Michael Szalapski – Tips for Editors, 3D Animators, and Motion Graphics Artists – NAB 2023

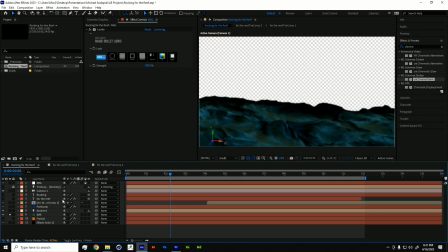45:36 You could look for a 3D model of the ground, or you could make one, or you could just grab Trapcode Mirror and just make some geometry based on a fractal, and then you've got, and then works with the After Effects camera, and you've got, and works with the After Effects lights.
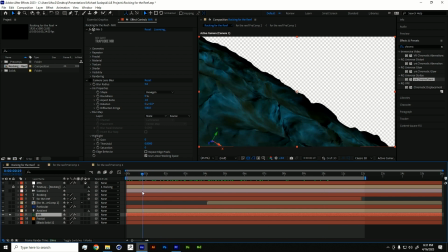45:50 And so you've got like a sea ground without you actually having to do much of anything. And you could just do it right in After Effects. Very handy.
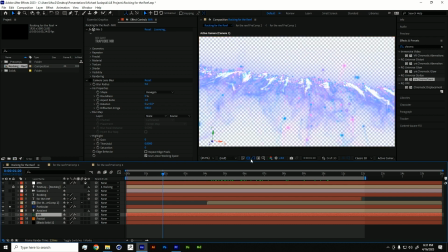45:56 All right, so particular. Let's talk about how we make these particles do the thing.
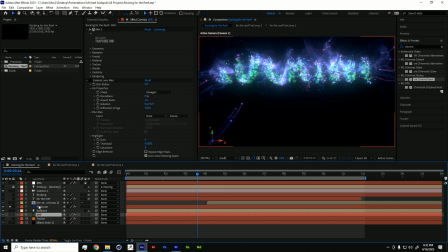46:02 So let's see. Particles. There you are. So we've got the primary system. And the primary system is these particles that are shooting out towards the text.
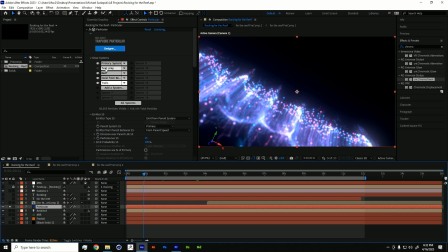46:16 And we've got this hidden system called text prey. It's based off of this text layer here, and it's spawning a bunch of particles inside the shape of the text, and they're hidden, but they are set in the flocking system in particular as prey,
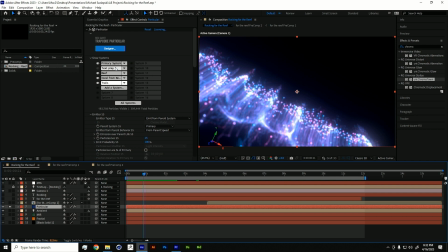46:32 but they don't flee. They stay put no matter what happens. They're going to just sit there and just like deal with the predator coming after them by just nothing.
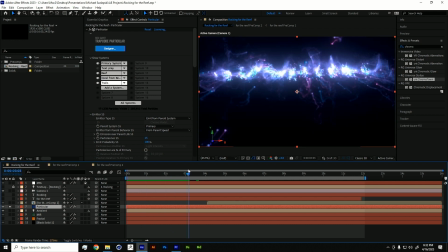46:39 Then we've got reef, which is, I'll scoot forward a little bit. It's these green particles.
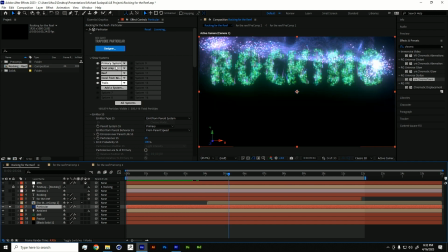46:46 They spawn when the prey, which is this system, munches on the predators, munches on the prey, and when the prey dies or ends their life, they spawn these green particles, and the green particles are set to move and then slow down.
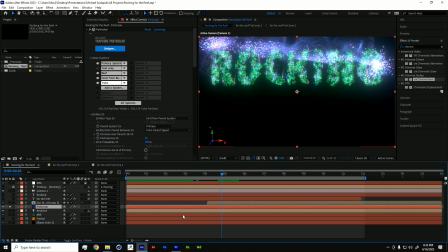47:03 So you get this cool like growth effect where they're like, they come on, show it in the player, it might be easier, but they come on and then they kind of like,
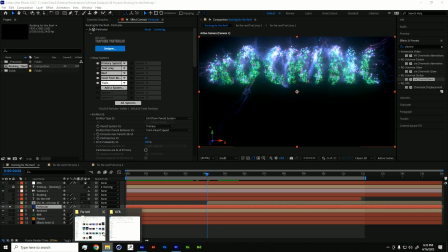47:15 Amen. I'm just going to go to the player and play it. Faster rocking for the reef.
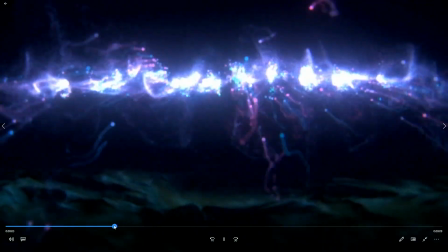47:23 Where they come on and they kind of grow.
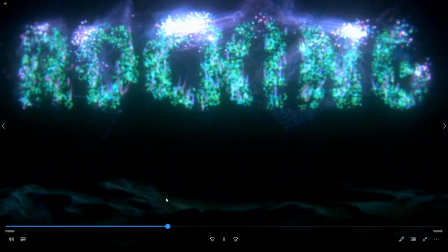47:26 So they just have a tiny bit of random motion that then tails off as they die, or as they live, I mean.
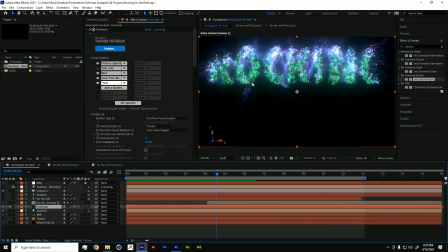47:33 As they live, it tails off. And then I also have this coral from reef set up. So when these spawn, they have a, I told this system, spawn from the green ones, but you only have a 2% chance of spawning.
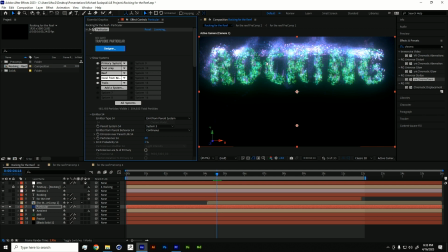47:47 And that system, so every 2 out of 100 of these green particles spawns these purple particles going up with just a bit of movement on them. So you get this kind of like stuff growing out of the reef looking thing. And then of course I have these gorgeous, this gorgeous trail system, which is what gives you that lovely little like smoky look there.
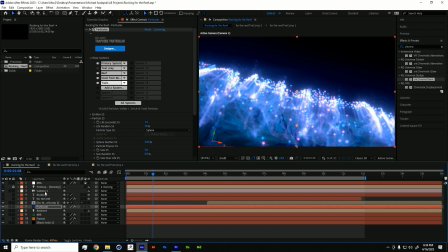48:07 And then with a bit of a color grade and some glow over the top of everything, you get this cool rock in the reef look. And I have more cool stuff I would like to show you, but I'm at 50 minutes. I want to make sure I leave any time for questions.
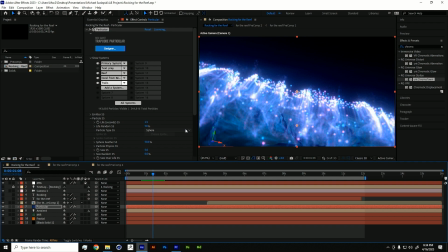48:19 So today we covered taking your Redshift renders into Premiere Pro and changing their colors and the text without you having to do 400 renders. You only have to do one, saving you potentially days of work. We covered making cool transitions very, very quickly in literally less than a minute.